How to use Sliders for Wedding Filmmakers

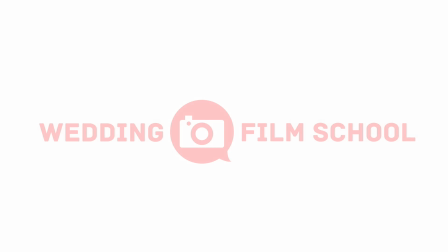Craig Adams here from WeddingFilmSchool.com and today I'm just going to kind of go over what my thoughts are behind using sliders during weddings. So I've been using them for about two years and I've upgraded from my Canova 2 foot slider to this 1.3 foot slider made by Elkron and this is the kind that slides and moves as you slide it. It extends as you slide it I guess. And I'm very happy with this and this is the one I've been using for probably all my weddings this year. So if you ask anyone who actually owns and uses these, it's definitely a love-hate relationship. They're wonderful shots and they're wonderful tools, but you can overuse them. I kind of shudder when I'm watching a short film or a wedding film online, and I see two slide shots in a row, and then a third, and then a fourth. I immediately click off. I just can't handle that kind of filmmaking. It's just a crazy idea, but you definitely don't want to overuse it. You want to mix it in with a bunch of different shots. but then again who am i to know exactly what you need to be doing it's just how i feel i definitely try to never use two different slide shots in a row if i do it's definitely got to be for a good reason so next i wanted to show you an entire wedding and then in chronological order all of the slider shots that i shot for the entire day this was a wedding up in vermont and i was actually shooting by myself so it's a little bit of a interesting situation but nonetheless i
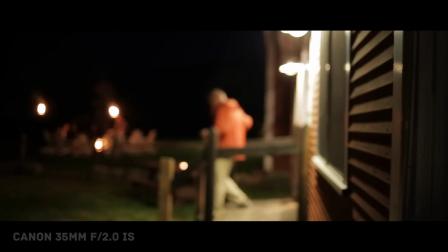had my slider and I had plenty of time so I used it quite a bit so this was the actual rehearsal before and I had plenty of time
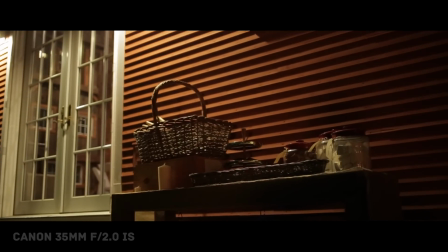to work with this and this was a very basic shot so when I first got there I found them and then I had time to
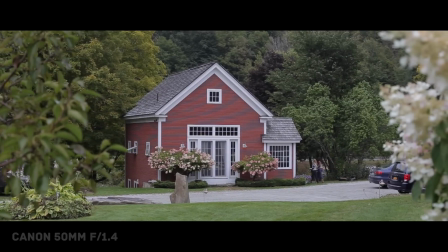go outside to get an establishing shot and the moray is terrible on the side of the house but I like it when there's motivation the people
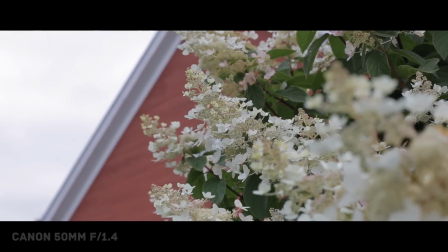walking towards the building so I'd get a slide of the flower and then I kind of wanted to get a little more advanced different type of shot
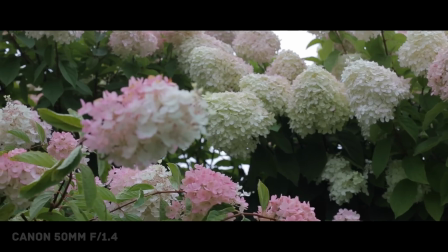once again basic shot and then I did some kind of focus pull so if I get a good shot I usually get an advanced shot that's tougher
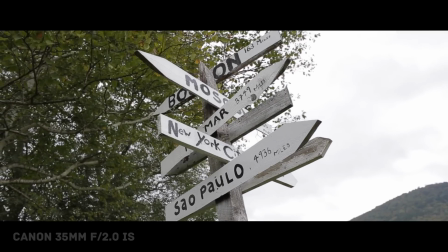I saw this sign and then I also want to get more of a dynamic shot so I usually pop off two shots
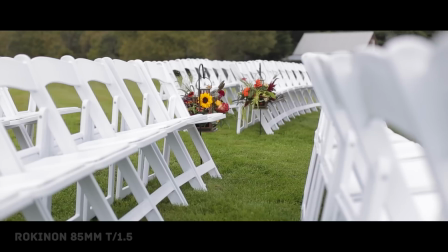so once I got this pull with a slide to the side and then I got a tighter lens I think this is 100 actually and
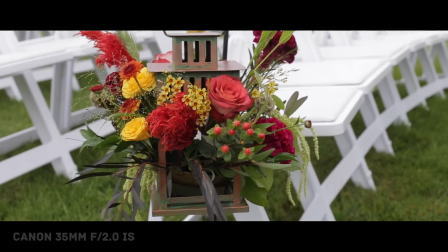then this didn't really work because my ball head was really bad so I couldn't tilt down easy so I like this shot this was a good slide and
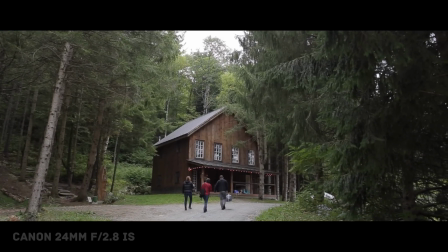pull down but then I waited and these people showed up so I like this same kind of push-in move with the people got basic slide and
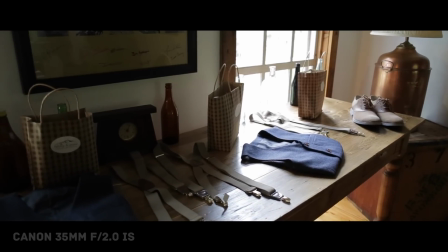then I got the advanced version just one that I may use these were very basic you know establishing didn't have much time came back to the
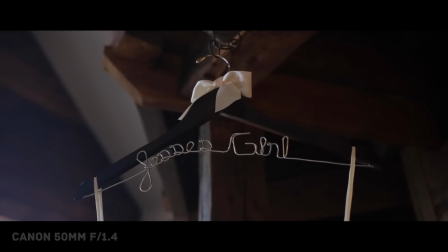bride and groom that shot was kind of sloppy yeah I liked to use the light in the background of this so I kept it going.
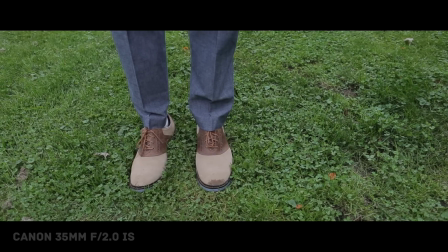This shot didn't really work so well just because the tongue's done on the right side. I had the groom waiting for the first look so why not do some kind of hipster foot stuff.
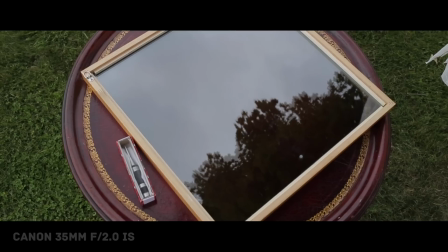I had plenty of time to kill with the portraits.
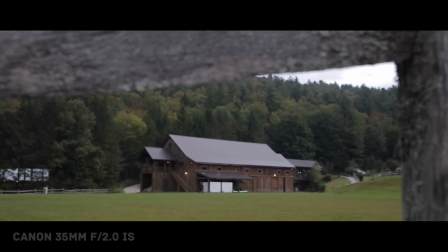This is a ceremony and then I had this establishing shot to show where the reception was so pushing through the fence was a cool idea.
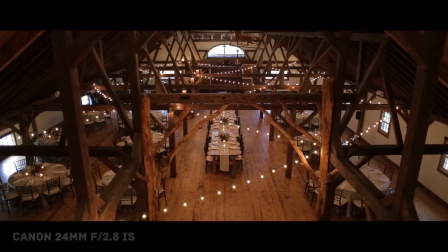I got to work with the room before anyone got in there.
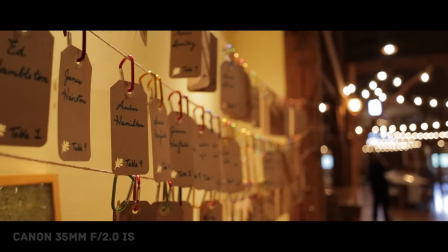I I shot these a couple of times, you know, I started basic, very simple, and then I wanted to do one kind of looking down as I pulled back.
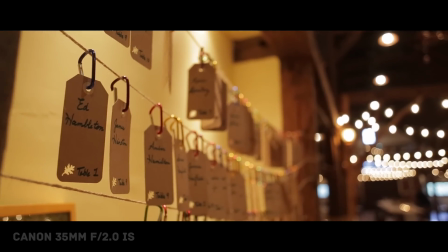It adds a little bit more movement, and it's good to have light in the background because it gives you that bokeh.
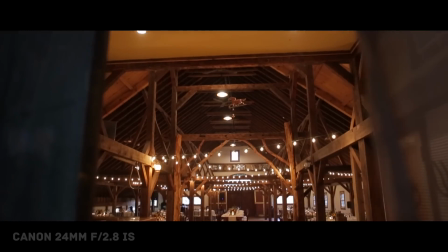So I pushed in, of course I did my basic one, and then I did a little bit more of advanced so I have a choice.
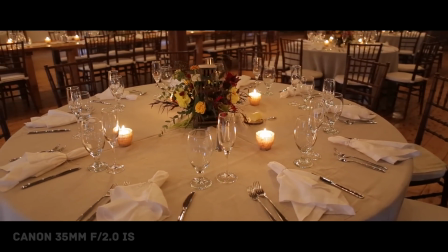There we got the table. For circular things, I usually like to go around,
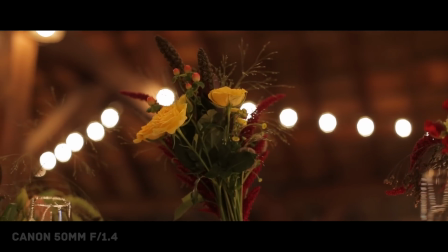you know, you gotta move the eye from card to card. and I got this basic shot of flowers and I like to have stuff in the foreground so I think the foreground adds an element to it so that's good.
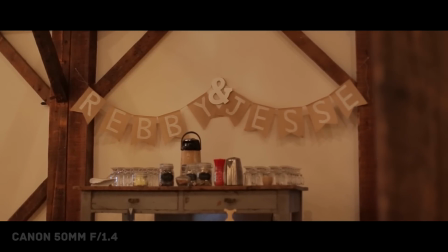This was a very basic you know wrap around the pillar to reveal that and then just you know add a little bit of motion to show the depth of the room.